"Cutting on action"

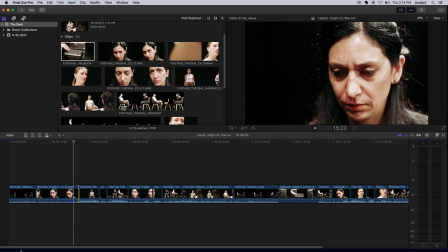Okay, so now we're going to do what we call cutting on action, which means that we're going to look for moments where there's some sort of movement or action that we can go from one clip to the next on. And what that does is just creates a little bit more impact for that movement.
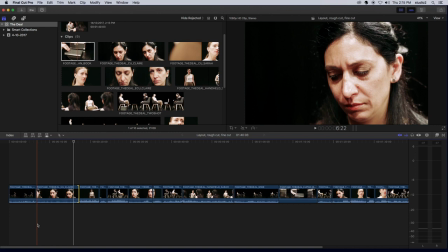Because our perspective on the scene is changing, and it might not have to change dramatically, but just that bit of movement from one camera shot or camera angle to another can really add impact to that movement and when we say action we're not just talking about you know explosions and fly kicks and
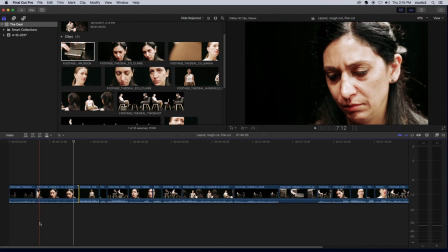things like that. Action can be really anything and in this scene we wouldn't say that it's full of action but when you look closely you can really start to see lots of movements and actions that we can attempt to cut on to try and have a bit more impact.
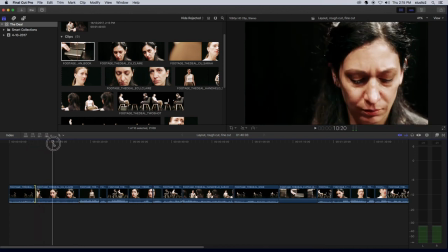So I think the first main action in this opening scene is probably this character looking up.
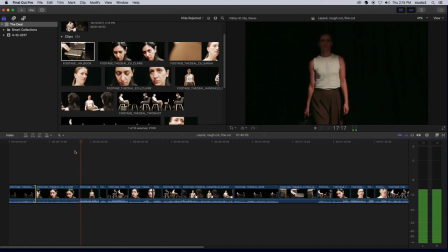So right now I've got her sort of looking up and sort of half a second before we see the other character entering.
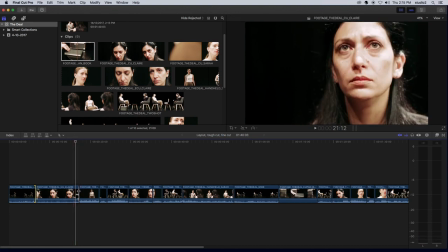So to cut on action what I'm going to try and do is really sort of get it as part of that movement there of the eyes coming up.
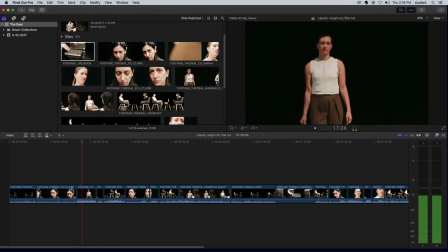And look how that changes things. Almost instantly we see what she's looking at this character that she's seeing come in. And if we keep looking a little bit further I'm sure we'll find more points of action.
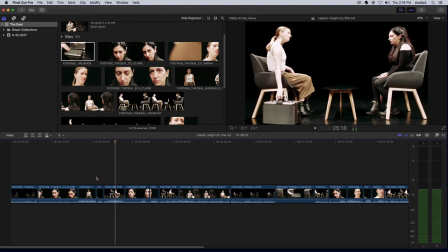So maybe here as she sits down could be a really good moment.
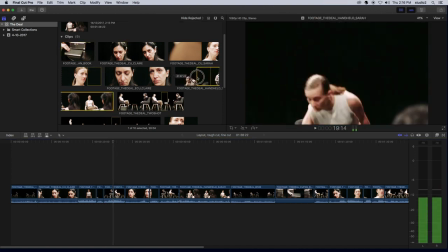I might just put a little incision there and I'm going to use this clip and find roughly that point where she's sitting down and I might use that.
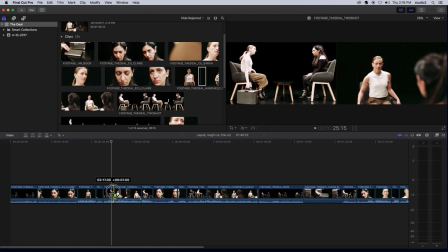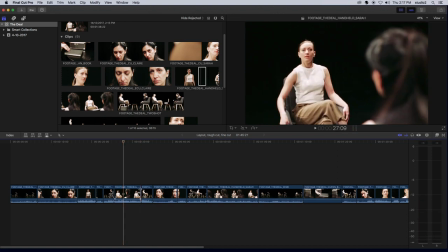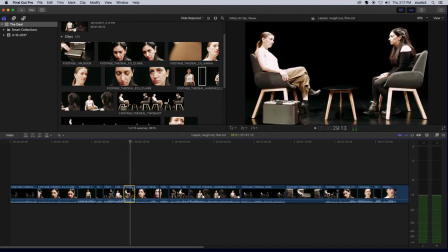So I think in this case I'm going to get rid of that little clip there.
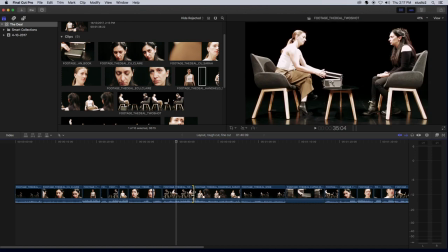You can sort of see it's starting to open right here, let's find the case opening right there.
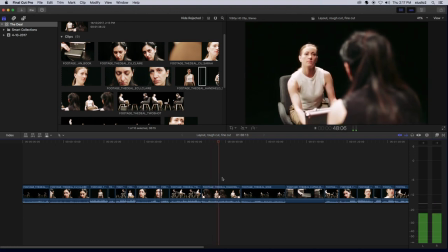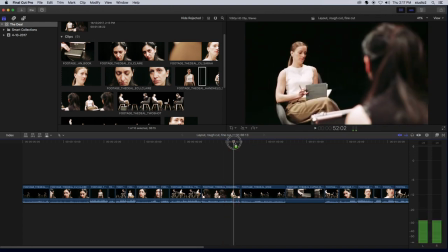Here I'm just going to find it, just simply opening that book, it's a nice little action to cut on.
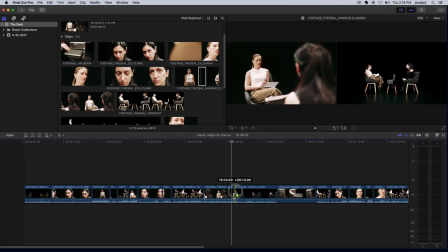So again, let's see if we can match it in the next shot.
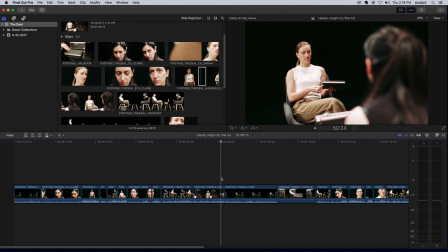And there it is, let's have a look.
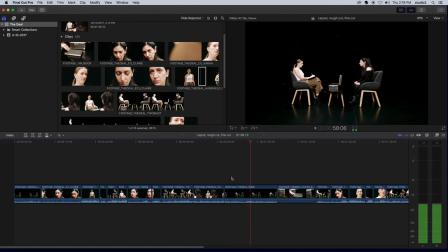And look, it's such a simple, subtle action, but it adds a little bit of something by cutting on it. Now, I'm going to do the same thing with the closing of the book, I think.
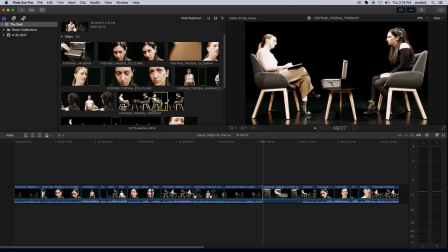So maybe instead of changing the camera angle, I'm going to use this two-shot or mid-shot.
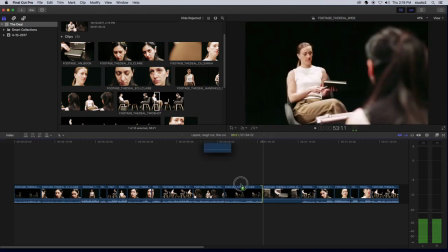So it'll feel like the camera's just coming in closer rather than shifting angle.
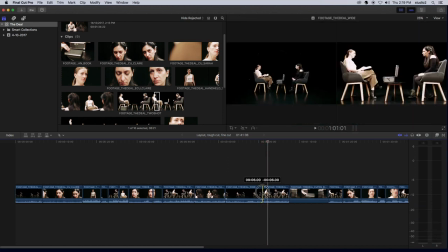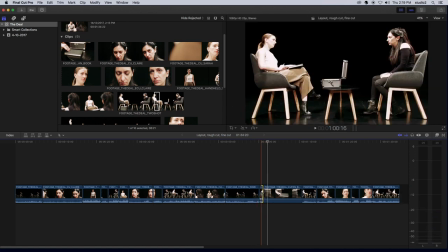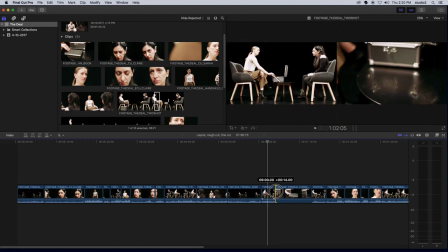Look for this point of action right as this book is sort of hitting the table. And see how well we can match it up.
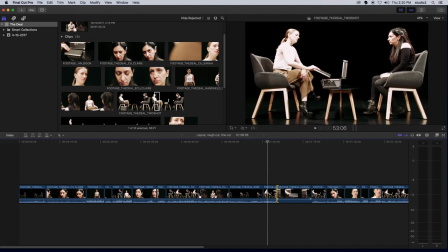The angle on the hand looks almost seamless.
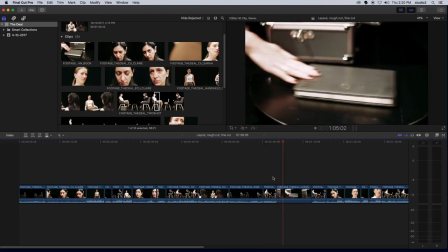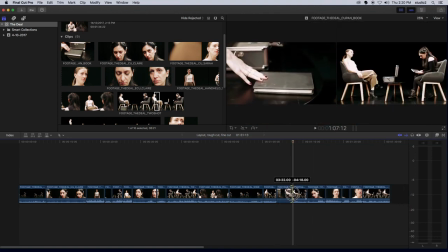and again I'm just gonna look for a moment of action maybe this hand coming out and we should see the action of it being picked up.
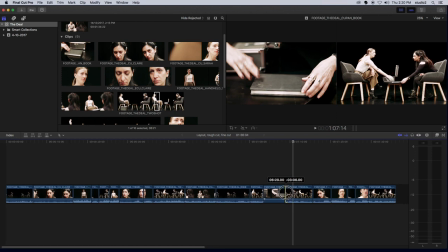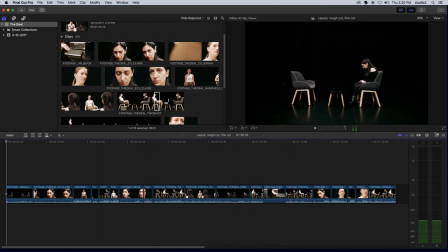All right let's have a look and see how it's added a bit of something.